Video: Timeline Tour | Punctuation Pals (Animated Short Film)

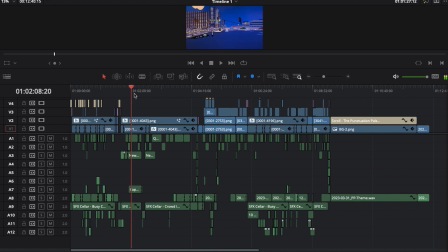[12:14]
Like there's time and a place for stereo dialogue mixing, but usually I avoid that, just for the sake of making sure that it's clear, and that anyone can hear it. Maybe they only have one earbud in, right? And you still want them to be able to understand the dialogue.
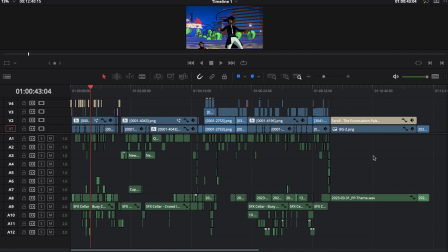[12:31]
I think it's okay to mix and edit with those people in mind, right? And I think you should, right? Because that's how most people are going to hear it, is like they're going to be watching the short on their phone, right? Maybe with one earbud in, right? So you do have to think about those people. Even if you're like, well, ideally this might be shown like, at least on a good TV with a good set of speakers,
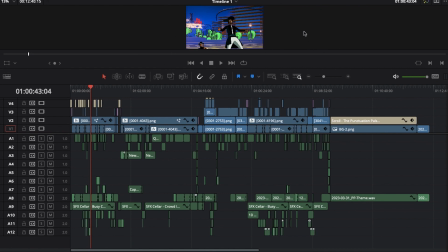[12:50]
maybe in a theater, and I want to mix it so that like if they're in that controlled space, that I know how the experience is going to be, and I can edit around that, right? And it's going to be with great audio and great visuals.
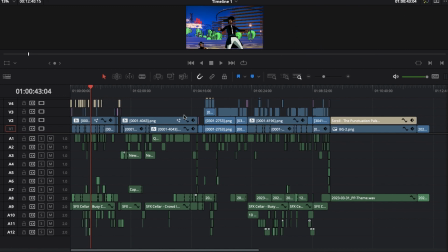[13:04]
So all the black levels of the visuals, it's like I know that like they're not going to they're not going to miss anything because the brightness is low. But like obviously it's like it's hard to plan around that.
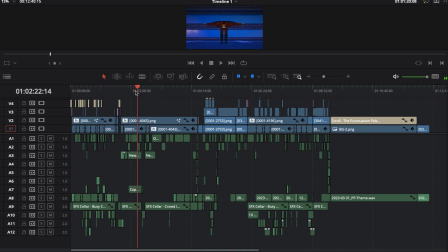[13:17]
And it's like I think you should create your art with the knowledge that like it's going to be viewed in a variety of situations. Right. And like I think about this even with the cut, right? Like, are people going to be paying attention to every shot, or is it because if I don't know, like I think you should reward people for paying attention,
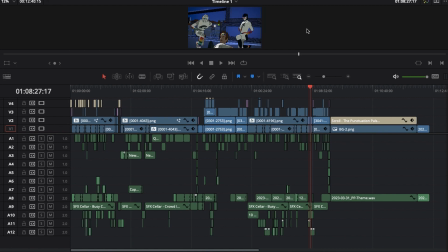[13:35]
but just like philosophically, right, about filmmaking, I think it's okay to be aware that like, well, what if someone like looks away for just a second to like, sip their drink or something, right? Like, what if, so you should be editing in such a way where like a shot that's important maybe doesn't last for only a second,
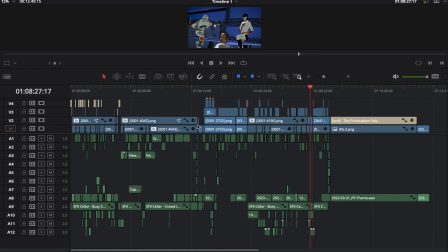[13:54]
give people a second. Or make sure that there's like a second chance to pick up on information, or that there's enough of a chance. You should have to be careful about that stuff. And obviously, it's like I don't want people to compromise their art just for the lowest common denominator or whatever. But I think those are things that you should be aware of whenever you're making a piece.
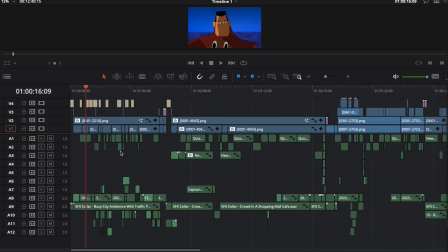[14:12]
But anyway, so there's all these layers, and most of the dialogue is only a couple of people layered up at a time.
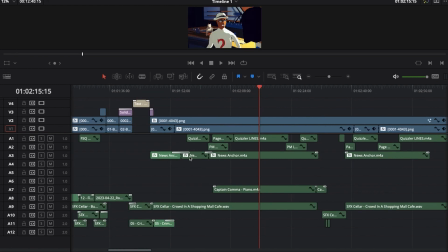[14:21]
This is interesting because there's a news anchor that talks throughout most of this scene,
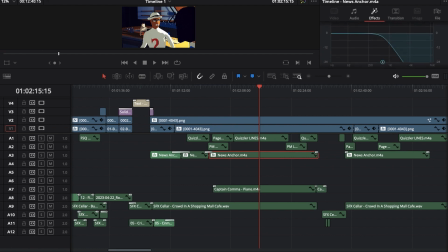[14:26]
and they're EQ'd so that like it kind of blends into the background. There's what would you call that, a high pass filter. We're cutting off the low end, and so kind of, or no, excuse me, I think this is a low pass filter.
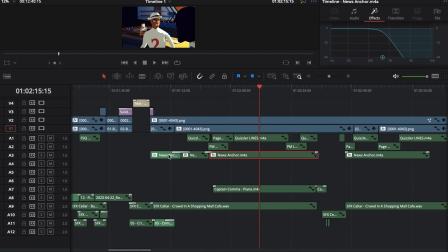[14:40]
I think we're cutting off the high end, so it kind of blends into the background. It may start with a high pass filter. It uses distortion for the high pass filter. Excuse me. Anyway.
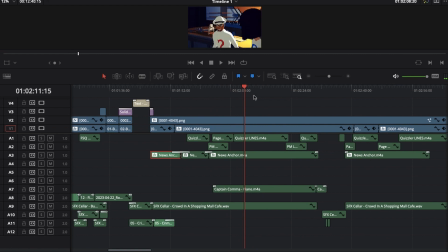[14:54]
but just yeah, like the news anchor talks on the TV throughout the whole scene, but that's just blended in the background.
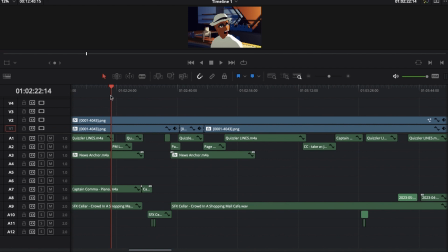[14:59]
So that's one of the few cases where there's like 3 layers potentially at a time. And there's 2 layers, only one character is really ever talking at once, but there's just a little bit of a tail, where like I want to make sure that there's enough time for like a character to say their line and finish the breath, of course, before another character comes in. So that's why there's, 2 active layers throughout most of the time.
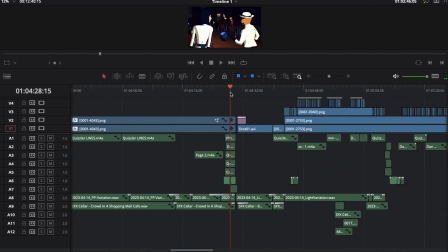[15:19]
And then there's times where like all the characters say something together.
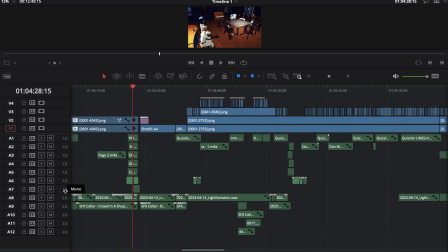[15:22]
There's a couple of unison lines, so that's why there's a bunch of these dialogue layers, even though they're not all used all the time. There's a couple of instances there where they all say like punctuation pals punctuate all together,
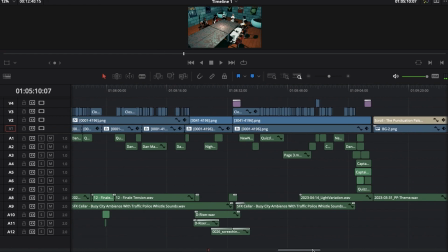[15:35]
and then here I think they all sigh together. At the end, they all laugh together.
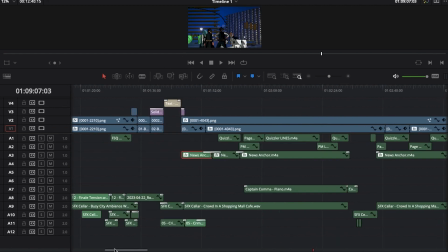[15:41]
Is there anything in the first scene that's in unison? I think those are all the unison points.
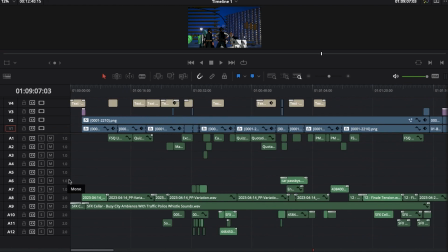[15:46]
And there's a couple of sound effects too that like exist in these mono layers, but mostly it's just reserved for dialogue. And then audio layer 8, of course, is the music.
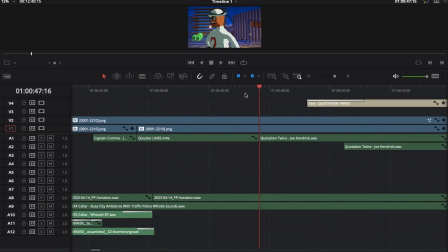[15:56]
That was really fun to compose, and I'm happy with how it turned out.
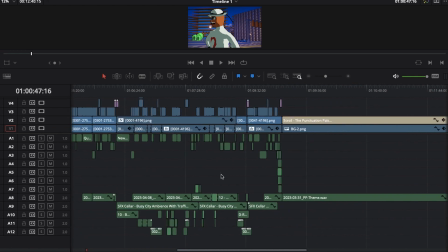[16:00]
I think that is all, yeah, that's all on layer 8 to the very end, and yeah, like I'm happy with that.
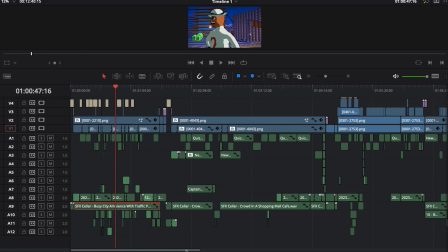[16:08]
So that's organized. 9 is ambient sound, which not every scene has. Most of them do, except for scene 3.
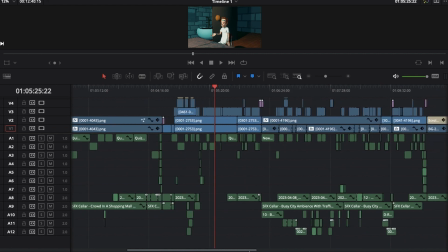[16:16]
And I think that's fine. I just wanted to focus on the dialogue here, not have too much distracting noise. You meet Dan Man, so I like that it's quieter.